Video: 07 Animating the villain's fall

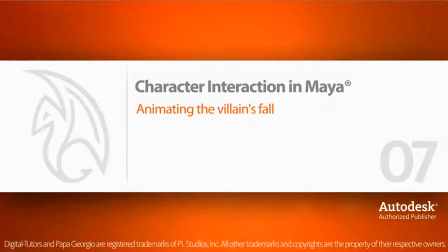(0:03)
In this lesson, we'll begin animating the villain's fall.
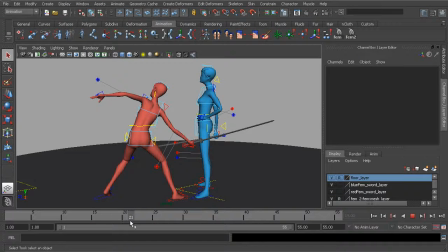(0:09)
So at this point, the villain will be struck by the blue character's counterattack.
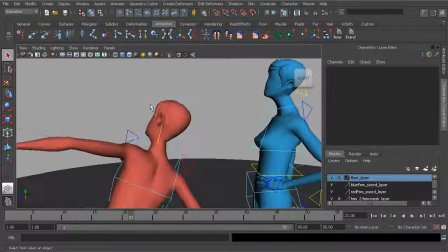(0:16)
So since she's going to get hit on the left side of her face, naturally she's going to twist to her right.
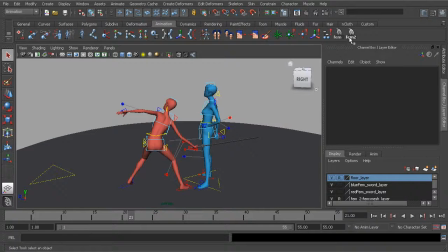(0:27)
So let's make sure our next pose reflects that. We'll go ahead and grab her animation controls.
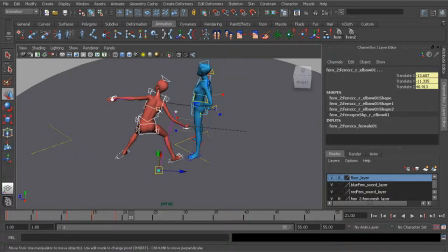(0:34)
And let's start to translate the villain over to the side, again to reflect the strike.
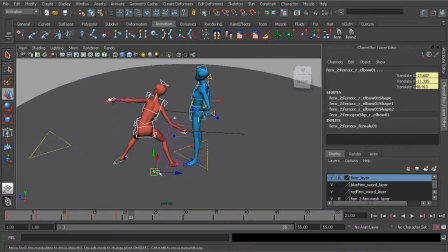(0:43)
I'll also deselect the planted foot. We won't have her leave that foot just yet.
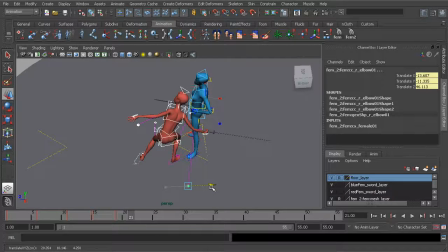(0:50)
So we'll just go ahead and bring her over, then pull her back.
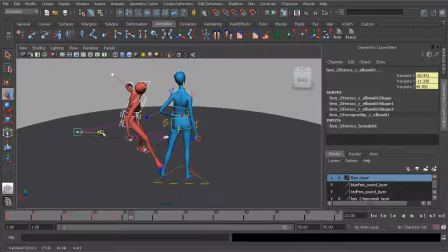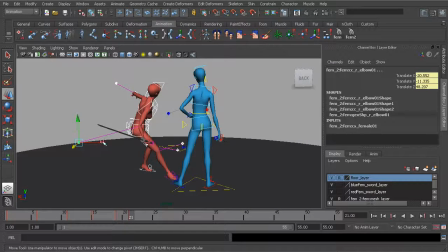(1:01)
Okay. We could also translate her up just a little bit more.
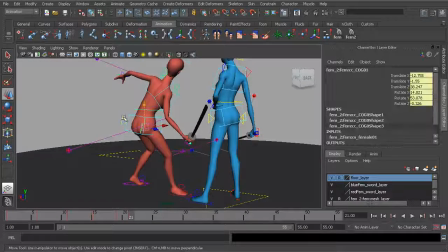(1:07)
And now we're ready to start posing the twist. And this is all on frame 21.
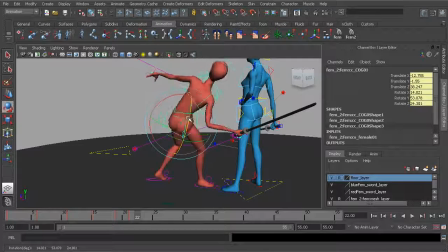(1:16)
Alright, so starting with the center of gravity, go ahead and start to rotate that back and over and start to twist that.
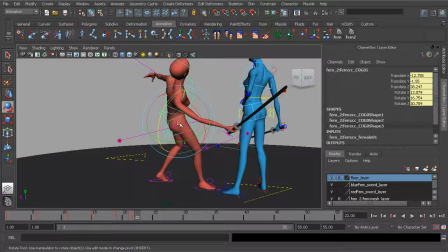(1:24)
And if you need to, feel free to use your gimbal tool. Simply, again, holding down E in the left mouse button, choosing gimbal, just to keep an eye on
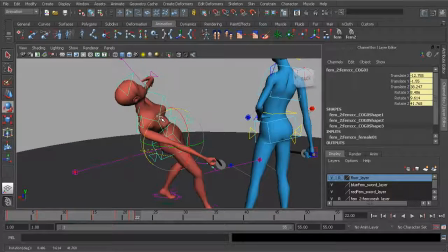(1:37)
the orientation of this object to avoid gimbal lock.
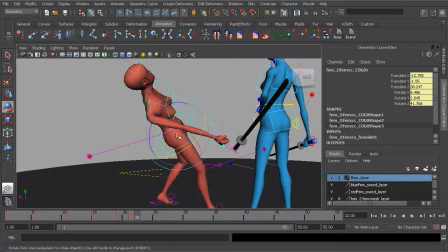(1:45)
So that tool's there if you need it. I'm going to switch back to local. It's a little bit faster to pose that way.
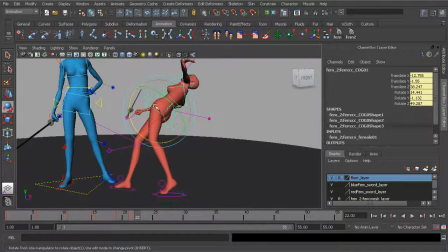(1:52)
And we shouldn't be too concerned with gimbal lock because we've already corrected the
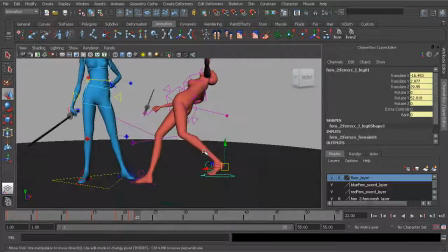(2:00)
rotation order of that object. Alright, so we've animated the COG kind of twisting.
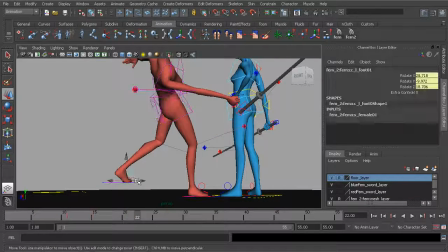(2:07)
So what I like to do is just kind of polish the rest of the body.
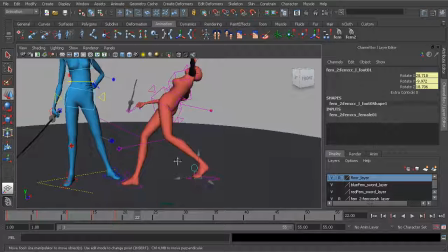(2:12)
We can go to the left foot and drop that.
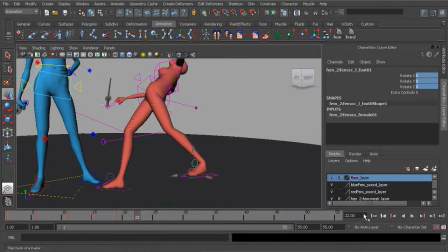(2:19)
Right now I've posed it on frame 22. You could also see that the character set is off. So no problem at all. I'll simply turn on Fem2, the character set.
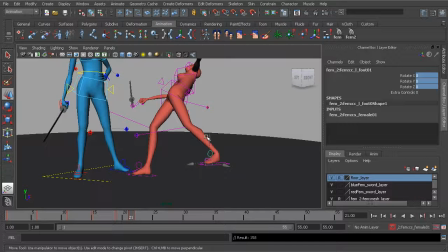(2:30)
From 22, we can middle click on 21 and press the S key to store the pose and delete the key on 22.
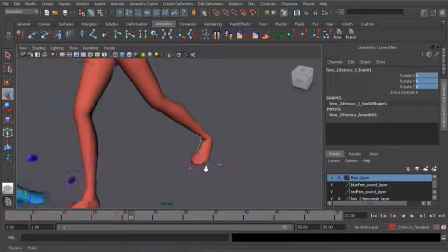(2:38)
Okay, taking a look at the foot, you can see it's offset from its animation control. I don't like to keep the offset there if the foot has risen.
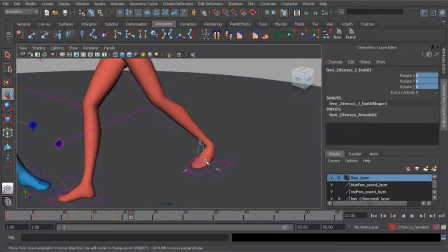(2:46)
It just makes things a lot more difficult and we have to counter key a lot more. So, that being said, we could just go to what's causing the offset, which is our toe pivot control.
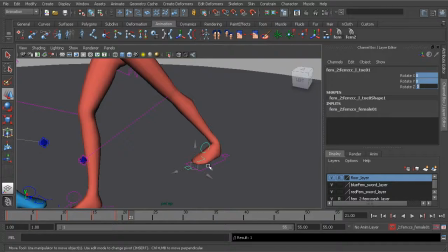(2:58)
And on 21, we'll just zero that out. Now we can go back to our foot control and start to rotate that out,
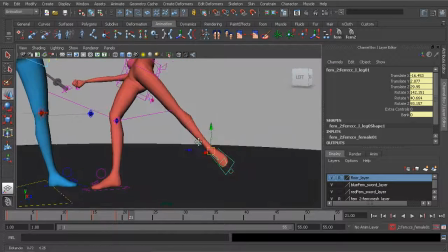(3:06)
keeping in mind the body's twisting, so naturally we need follow through where the foot's rotated in the opposite direction
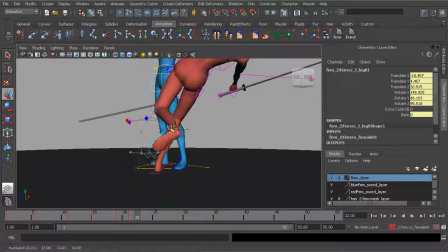(3:14)
from the twist. Now we'll also want to have that kind of pull back the leg, not too much.
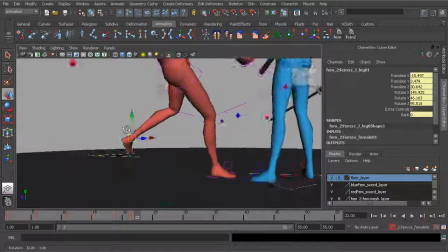(3:23)
Bring that out some more.
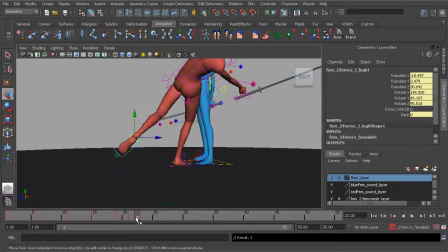(3:28)
Let's see here. That was on 22 also.
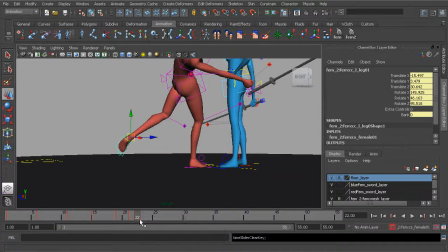(3:31)
I'll just go ahead and add that to 21. You can see it's very easy to go off frame, but also very easy to correct that.
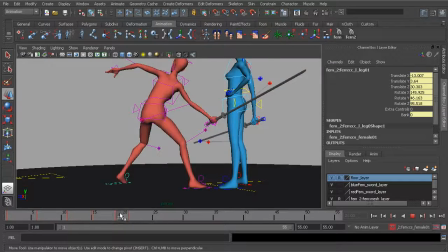(3:43)
Okay, great.
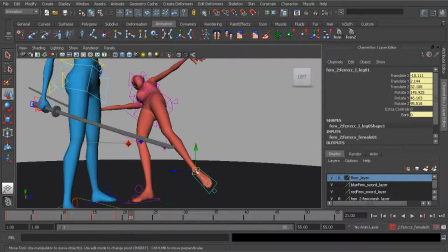(3:49)
So, what I like to do here to kind of tweak the left foot a bit more is to just kind of pull it back again, thinking about follow through.
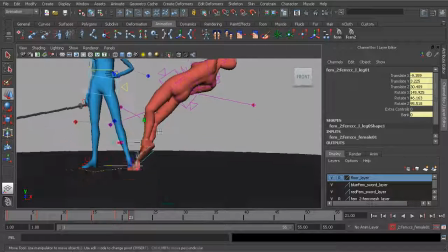(3:56)
The COG is being dragged one way, so for follow through, the leg is going to
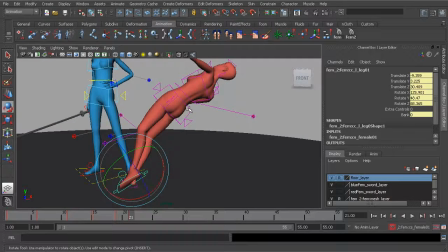(4:03)
not follow through with the COG, not at the same time.
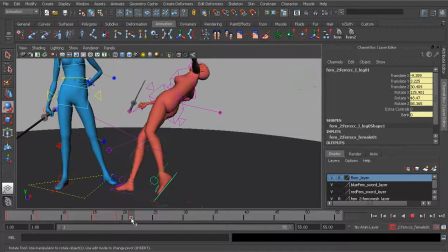(4:09)
Of course, it's going to drag in the opposite direction.
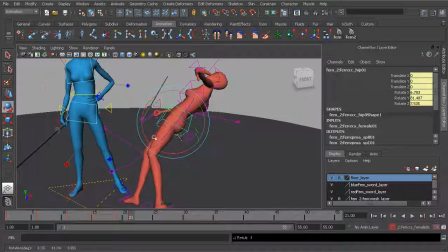(4:14)
And then the hips, we want to rotate those out because of the position of the legs.
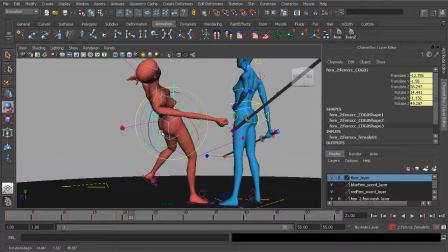(4:22)
So we want to open them up here. Taking a look at the COG, I might add a little bit more twist and kind of rotate the body up some more
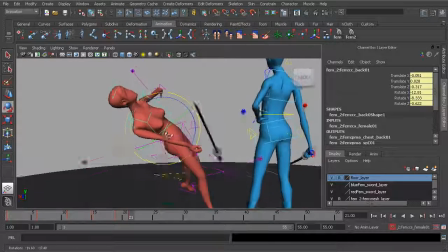(4:32)
before going to our other controls, like our back control, for instance.
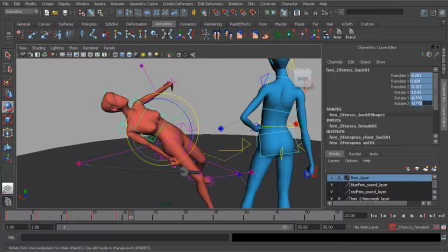(4:37)
We can go ahead and zero that out,
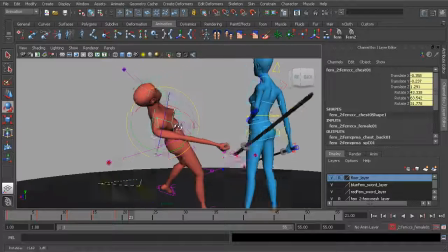(4:39)
add a little bit of twist here, but then head over to our chest control, again zero that out.
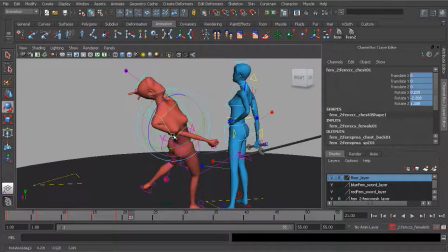(4:48)
And already we're starting to get a really nice pose in the chest, so we'll probably want to just twist that some more.
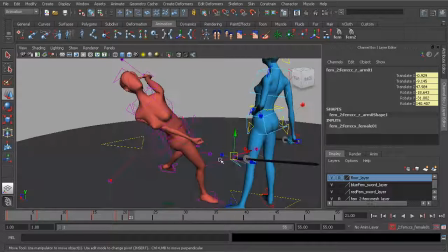(4:56)
Let's start to fix the arms. So we'll go ahead and take the sword hand. We want to bring that over.
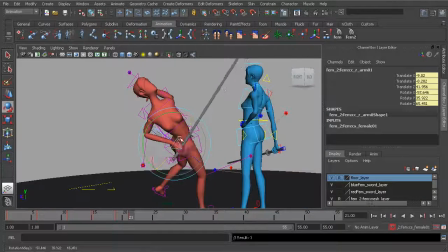(5:06)
There needs to be follow through, of course, so we'll want to rotate the sword in the opposite direction.
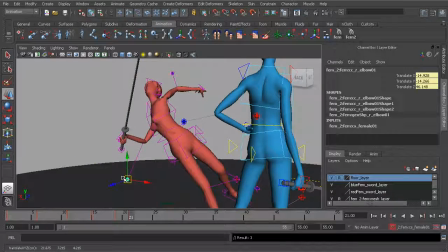(5:13)
Kind of bring the arm up, and the elbow we want to be brought down. So already this is starting to look very nice.
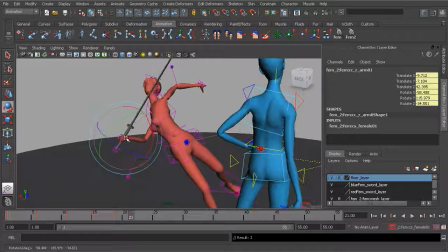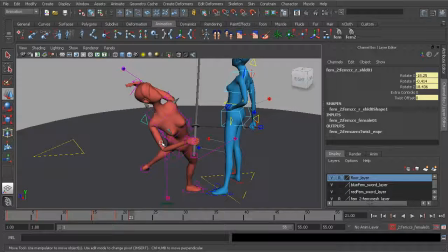(5:28)
Now for the shoulder, of course, naturally that's going to follow with the rest of the arm here.
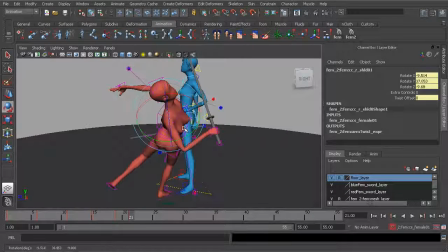(5:34)
So we'll want to rotate that forward.
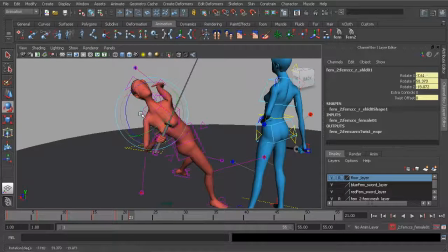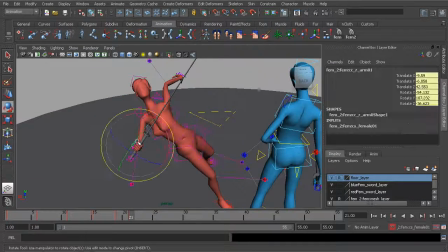(5:43)
Okay, so this is really coming together.
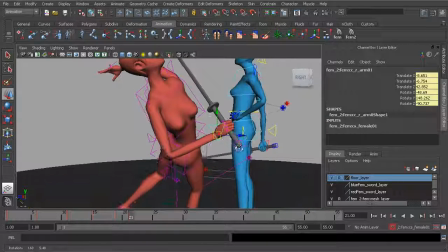(5:46)
Right now I'm looking at the orientation of the wrist, making sure it's not rotated in a weird way.
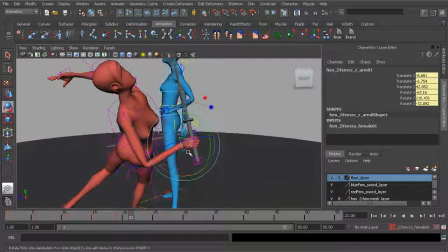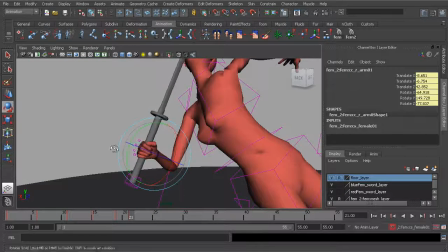(5:58)
Okay, so we'll want to kind of rotate that so it kind of flows with the forearm.
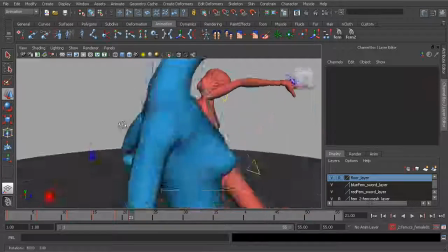(6:07)
I'll probably bring this out a bit more, and I'd say that that's pretty good.
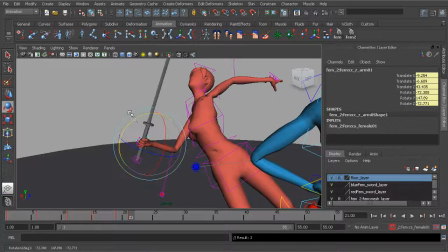(6:13)
Of course, we can polish this further, but what we want to do is just kind of throw these poses together.
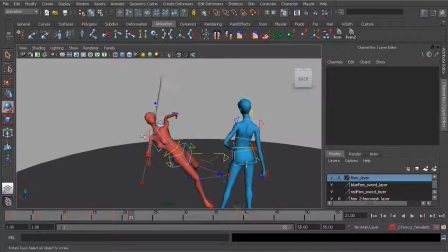(6:19)
Still keep in mind, of course, how the pose should actually be, but through this blocking pass, we should really throw our ideas together
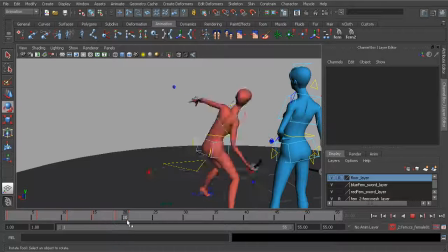(6:27)
and then kind of go back and polish things further once the idea is down.
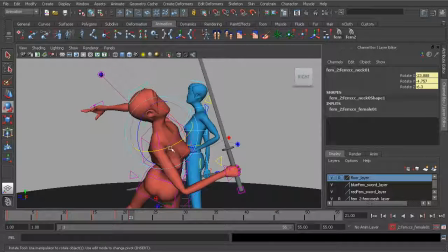(6:36)
It's almost like a rough sketch, if you will.
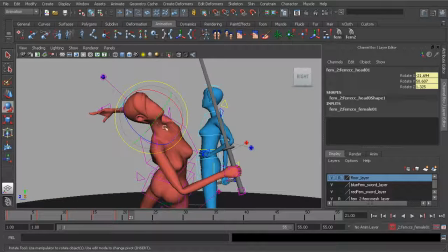(6:39)
So on 21, we'll go ahead and rotate the neck, and the head, of course, we'll need to twist to reflect the strike.
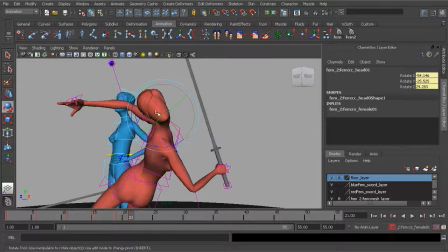(6:47)
So that looks really nice. Just kind of rotating it over and then up.
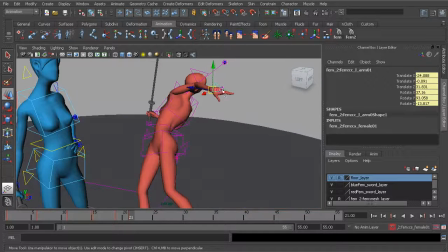(6:54)
Great. How about her left arm? Well, again, because of follow through, that's going to be extended and pulled back.
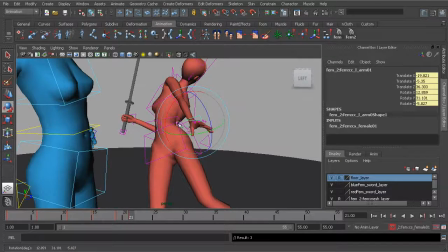(7:04)
And then for the wrist, I want that to also kind of rotate back and out.
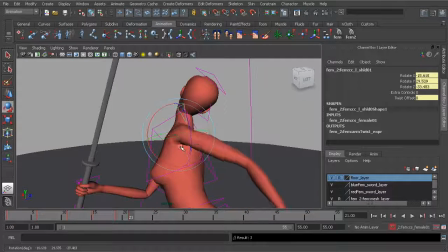(7:13)
For the shoulder, naturally that's going to be kind of pulled down here because of the arm being extended.
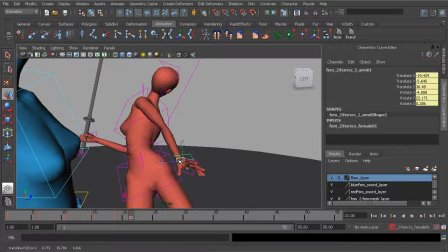(7:21)
We don't want to necessarily lock the arm, just to have it up here locked.
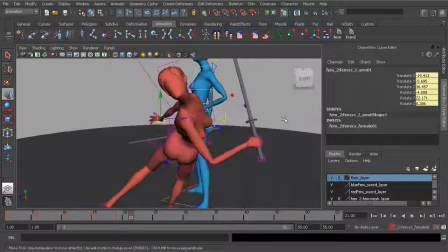(7:26)
That way we can avoid IK popping as much as possible. Great.
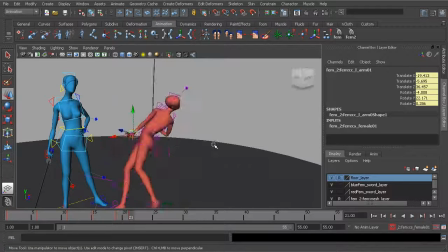(7:31)
So here is our pose of the character getting struck. See, that's looking very nice, very artistic.
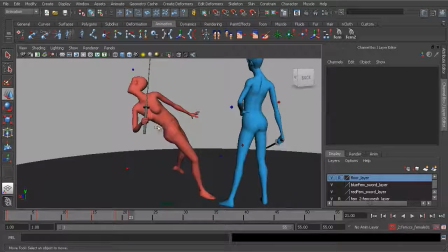(7:41)
Beautiful. We have a really nice gesture here.
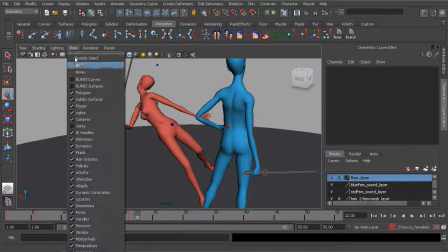(7:48)
So I'll just scrub back and forth to take a look at things. I like to go back to the sword and kind of rotate that back some more
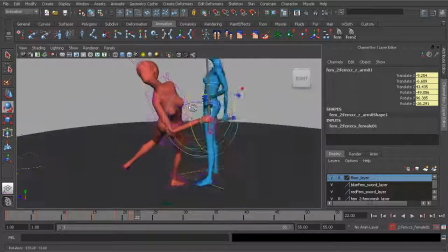(7:58)
for some better follow through there.
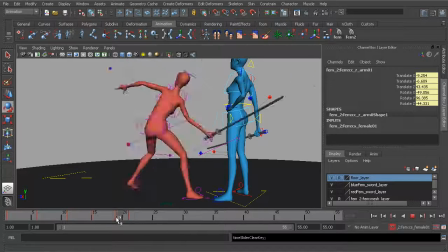(8:04)
And I'll make sure that's done in frame 21. Okay, great.
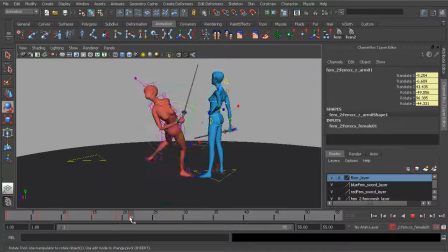(8:09)
All right, so there is our next pose of the character beginning to fall.